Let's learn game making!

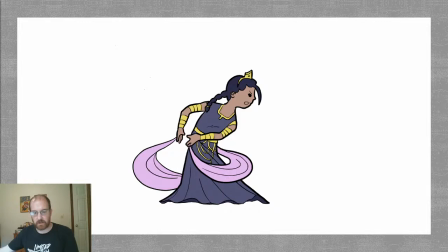And then I'm gonna volunteer to be like the band that has to go after the Rolling Stones here,
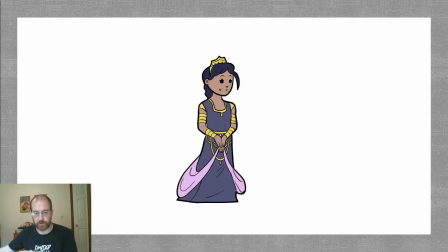but like the garage band that has to go over the Rolling Stones here.
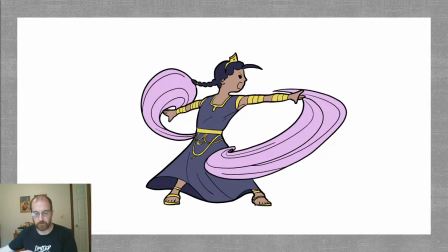But take a second to like recalibrate your brain from a lot of frames Disney animation to like what can we do in the shortest amount of frames video game attack animation.
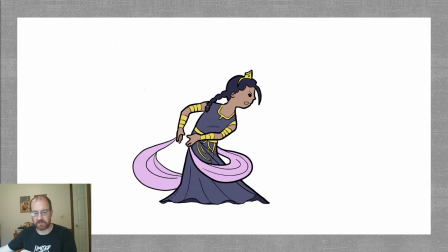So here's the princess's attack animation when she casts a spell, and again, she's a follow-through heavy character.
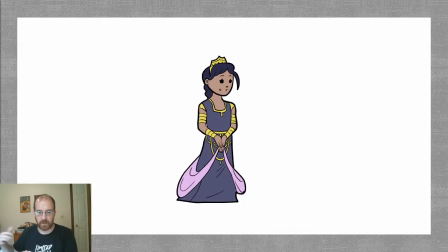Her braid whips into the air. Her dress blows back because she's casting like a big, or she's like putting out a big magical attack, and that causes blowback.
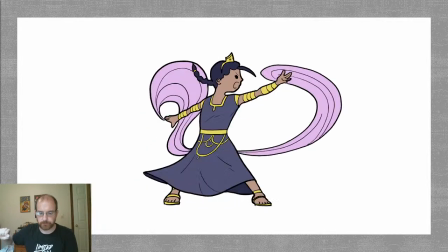But then what we did with her, again, the shawl,
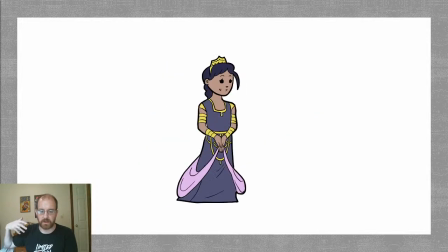we really played around with like letting it have a lot of different volumes,
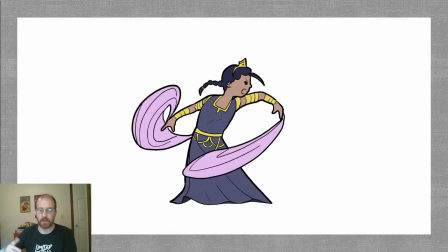because we quickly realized this could be something really cool. Like other characters, when they attack, they have motion trails on their attack, especially Nemo.
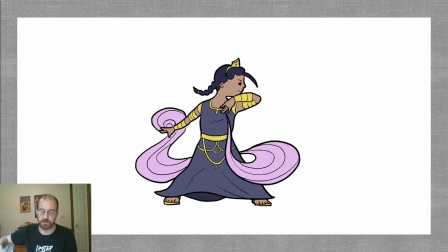He has a big swooshy motion trail because he's using like a wooden sword.
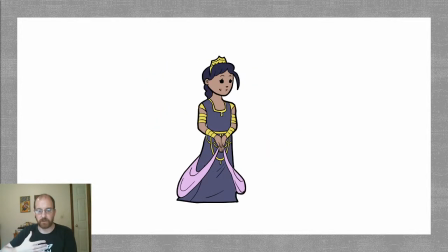But the princess, we wanted to have like a swooshy motion trail for her spell to kind of accentuate the idea of like, again, game feel and make the attack feel like super awesome to pull off.
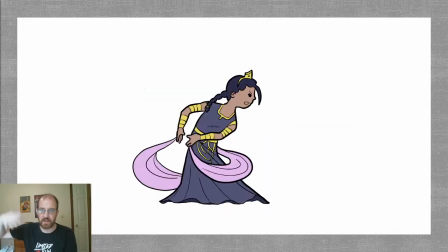But she already had these things hanging from her
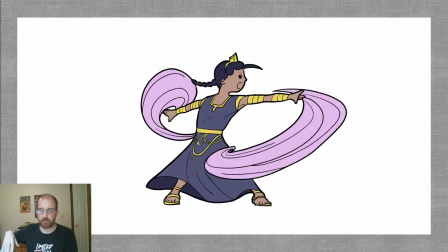you know, on her in her design.
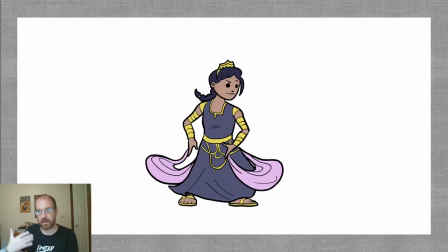But we're like, well, what if we use that as a motion trail?
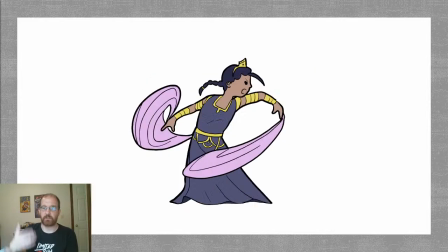And then that sort of like evolved into this thing is like actually the means through which she casts her spells.
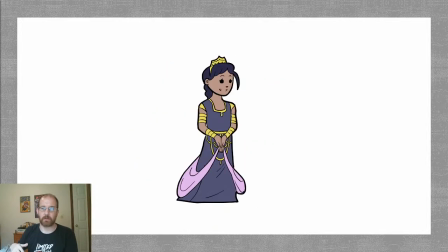It's like not like a magic thing, but it's sort of like, I don't know, the equivalent of a wand. It's just sort of like her tool in casting spells. So we were like, well, what if it gets really big when she casts something?
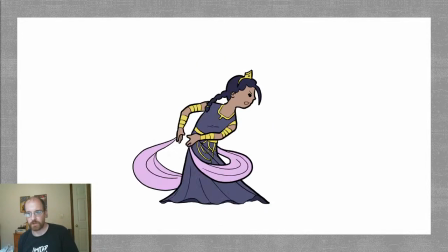All the way to the point of like when she jumps, she doesn't jump conventionally.
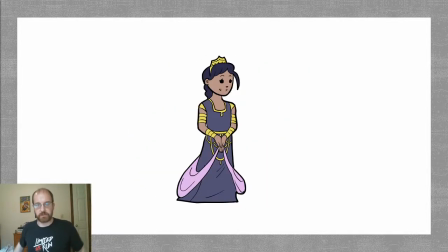She kind of like blows the shawl down, and then it starts like makes a little tornado around her.
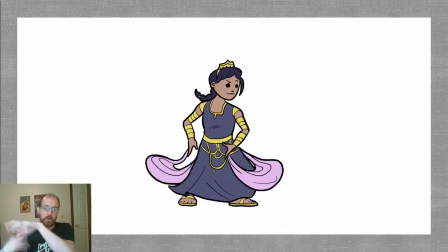So it almost like stops becoming clothing and becomes like magic power.
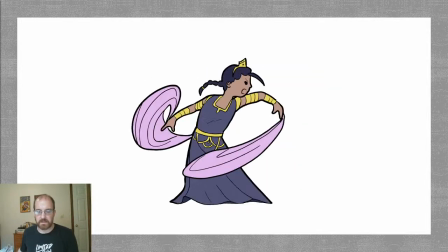But, you know, the idea here is like we used its natural follow through and accentuated it by turning it into a motion blur,
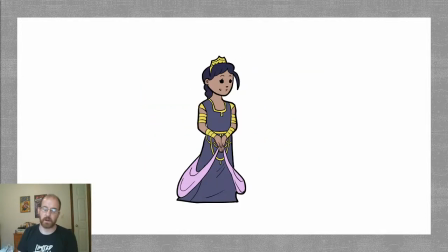where, you know, otherwise we might just have like a motion blur on a character. So, you know, this is kind of like,
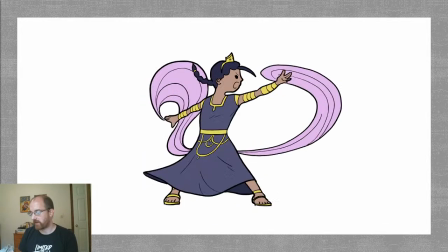again, follow through to an extreme, but then she also has like her hair, her dress, other elements.
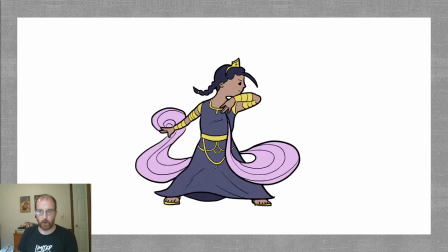So this is taking, you know, overlapping action and follow through to kind of an extreme.
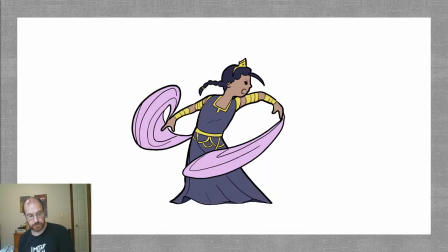That being said, ask me 2 questions before moving on.
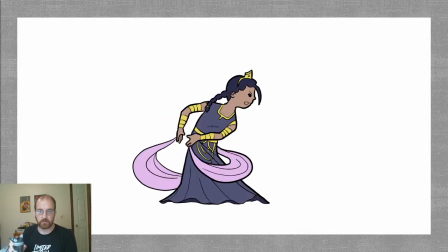Also, thank you for, you know, responding in the chat to stuff.
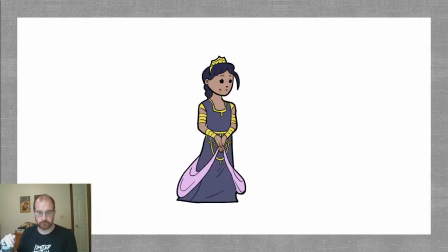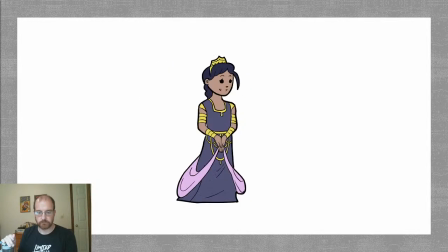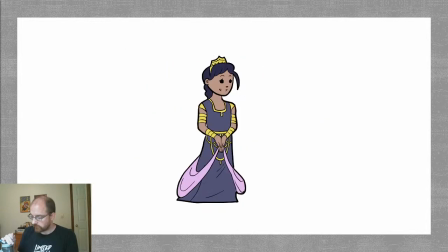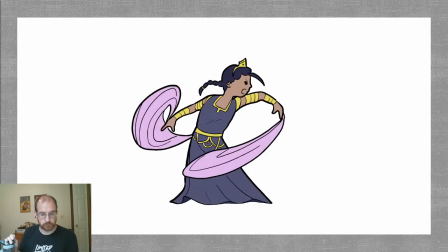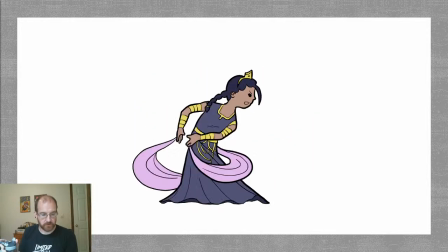2 questions. Can they be about anything? Yes.
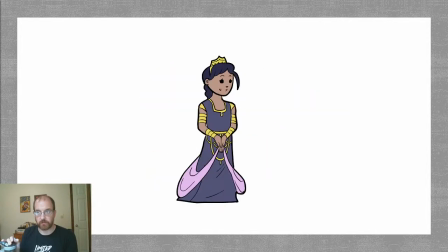Like, certainly ask me questions if you want to ask about the course content, but yes, they can be about anything.